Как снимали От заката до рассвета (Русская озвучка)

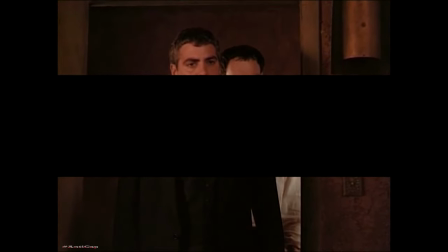Я не стал показывать убитую женщину, вскрытую как тушу в магазине. Я хотел отразить это на его лице. Потом решил сделать пару вставок. Такие страшные вставки с кровью повсюду.
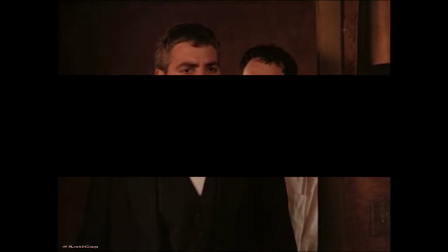Пятна крови на стене, на подушке, никаких дырок в голове. Я позволил ему это сыграть.
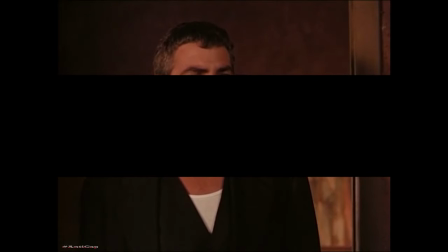Передать весь ужас только его лицом. Показать так то, что он видит.
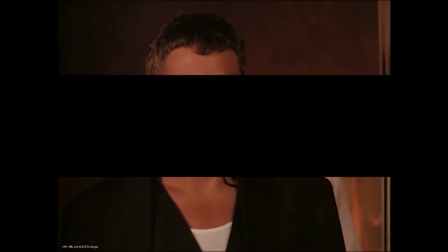Он стоит, видит это, очень напуган, что он убил ее. Вставки передают состояние шока.
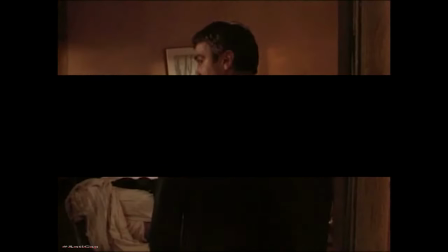Это применяется в фильмах ужасов.
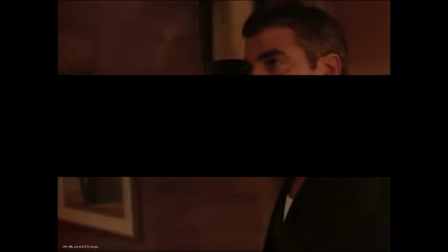Конечно, это работа не о серийном убийце, а о вампирах, а Квентин добавил такой элемент.
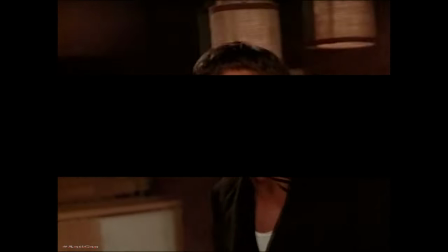Хорошо, отличная сцена
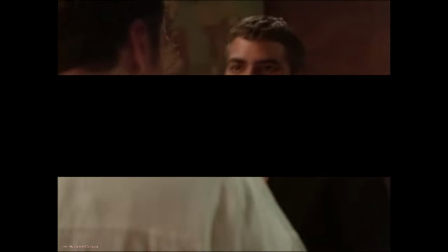получилась. Я объяснил Джорджу, что я хочу... от этой сцены.
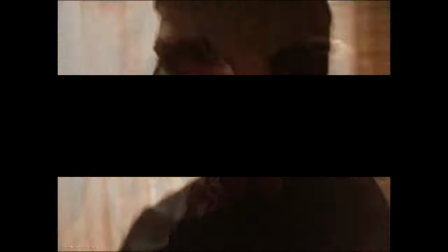И он быстро все сделал. Мы с Квентином сказали, что на листе бумаги ничего не было.
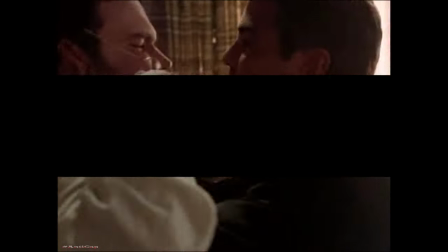Мы включили камеры, он смотрел на лист бумаги с пометкой, где должна была лежать женщина.
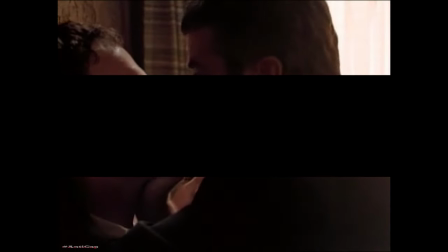Это была чистая игра. Я ему сказал, что между этим будут такие вставки, пока он стоит.
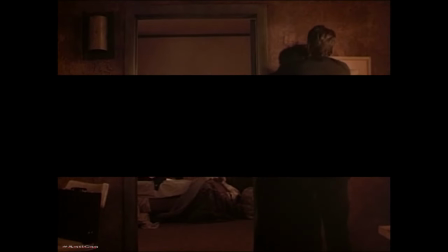Я сам делал монтаж, поэтому мне было проще объяснить людям, как все будет.
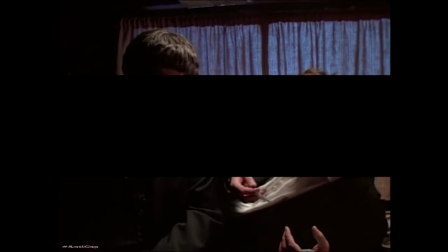Сцены в доме на колесах сняты в павильоне, в разных местах. А где Джордж и Харви за рулем, на улице. Мы сняли сначала места, где Джордж говорит с Квентином, в фургоне. Это сняли в павильоне. Они смотрят друг на друга, Джордж с ним говорит.
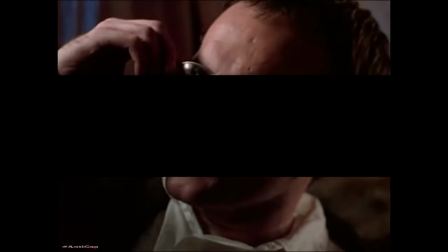Все это сняли в разное время. Это в павильоне, а следующие кадры сняты там, где снимали бар «Голые титьки».
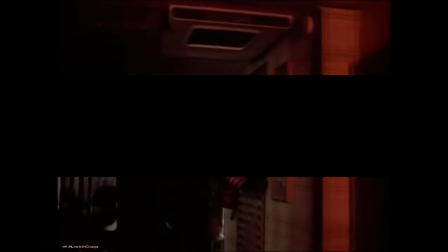В том месте, а это снова в павильоне. А кажется, что все снимали вместе.
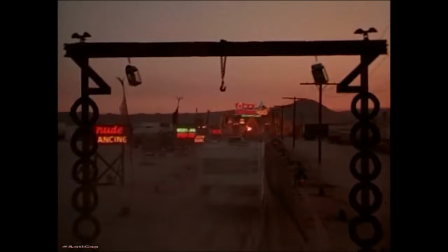Вот видите, какой большой, но это только фасад. Надписи «Стриптиз», «Мексиканская еда» и так далее.
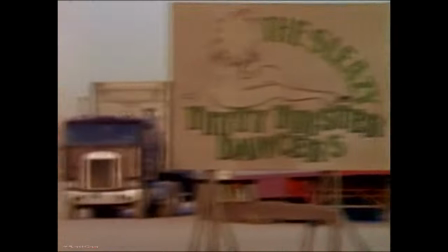Мы построили фасад бара на месте высохшего озера, недалеко от Лос-Анджелеса.
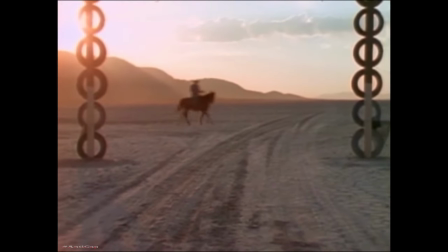Там жутко жарко, 50 с лишним градусов в тени. Это мы снимали после заката.
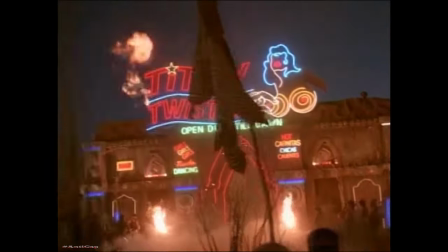Зажгли факелы, создали такой ад. Много байкеров, каскадеров на мотоциклах.
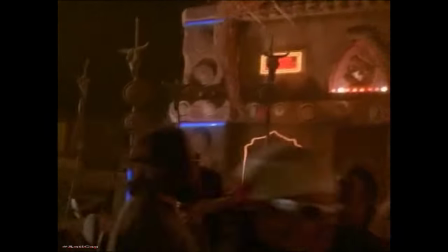А вот сейчас будет Чич.
Массовка пошла.
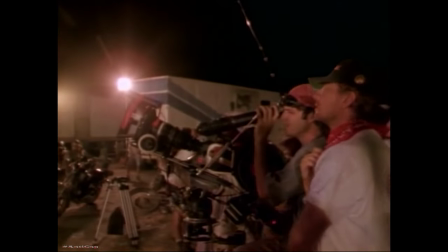Начали. Хорошо, Боб. Чич.
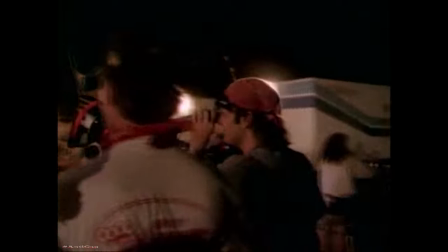Да, Чич.
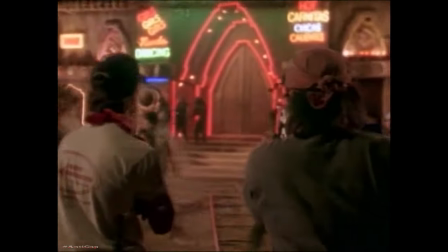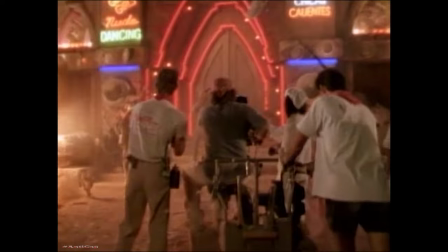Я хотел снять это с одного ракурса, приближаясь к нему, пока он не зайдет внутрь.
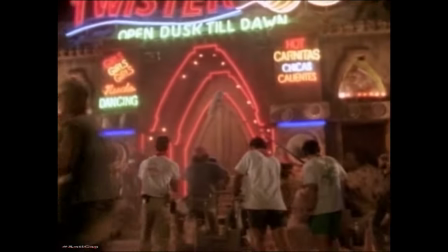Это пятый дубль. Он кричал во все горло. С первого дубля он сказал: «Горячая штучка».
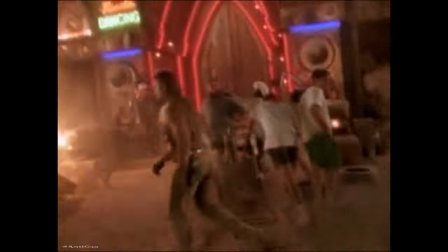Мы сделали пять дублей, потом он должен был сказать: «Цыпочки».
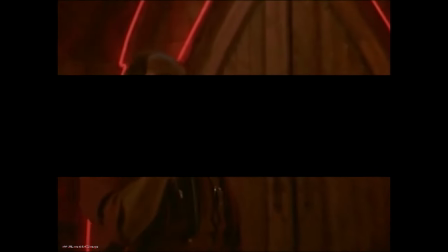«Цыпочки, лапочки, кобылки, сучки!»
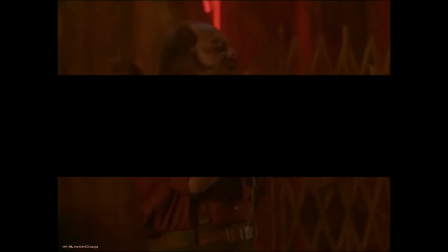Он все время менял их местами, потому что забывал, в каком они порядке.
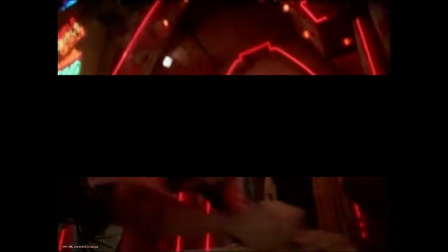Вот выходит Джордж. Он хотел каких-то действий. Я их ему здесь обещал.
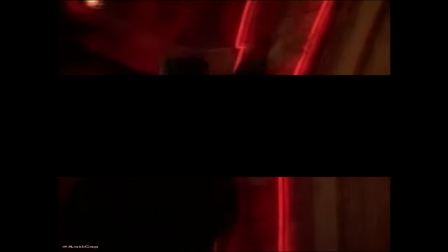Он видел отчаянного и тоже хотел подраться.
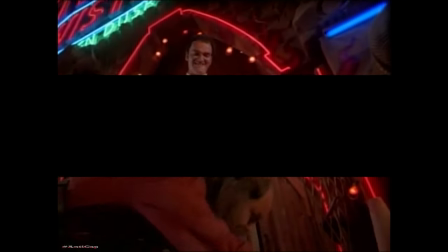Это была отличная возможность побить кого-нибудь. Отлично.
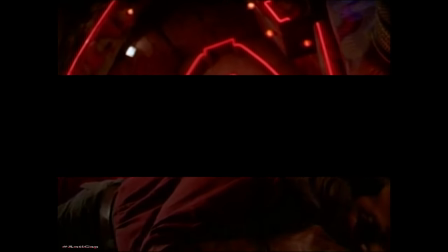Какие актеры? Джордж, Чич. Квентин не упустил свой шанс. Он решил добить Чича и добавил ему с ноги.
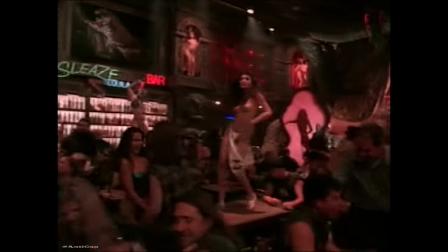Каждый день это был огромный объем работ. Делали грим 15 танцовщицам и каскадерам.
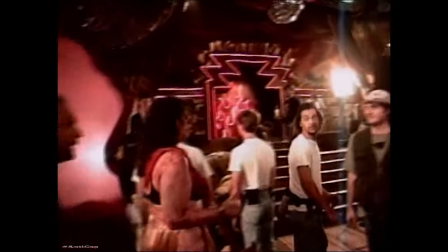Каждый день работало по 10 человек. И все время что-то менялось. У нас были главные герои, например, Чич.
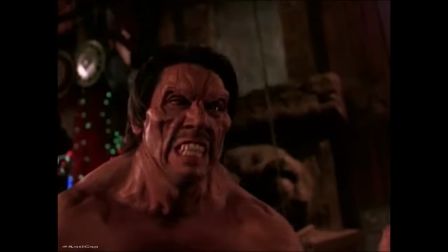«Хочу крови».
И Дэнни Трехо. Еще здоровяк.
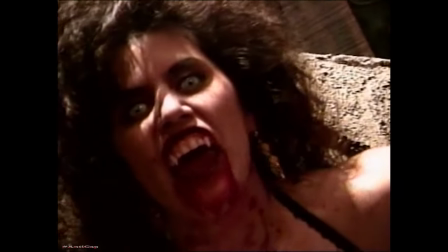А сколько мы сделали вампир? Еще мы выполнили сцены с драками.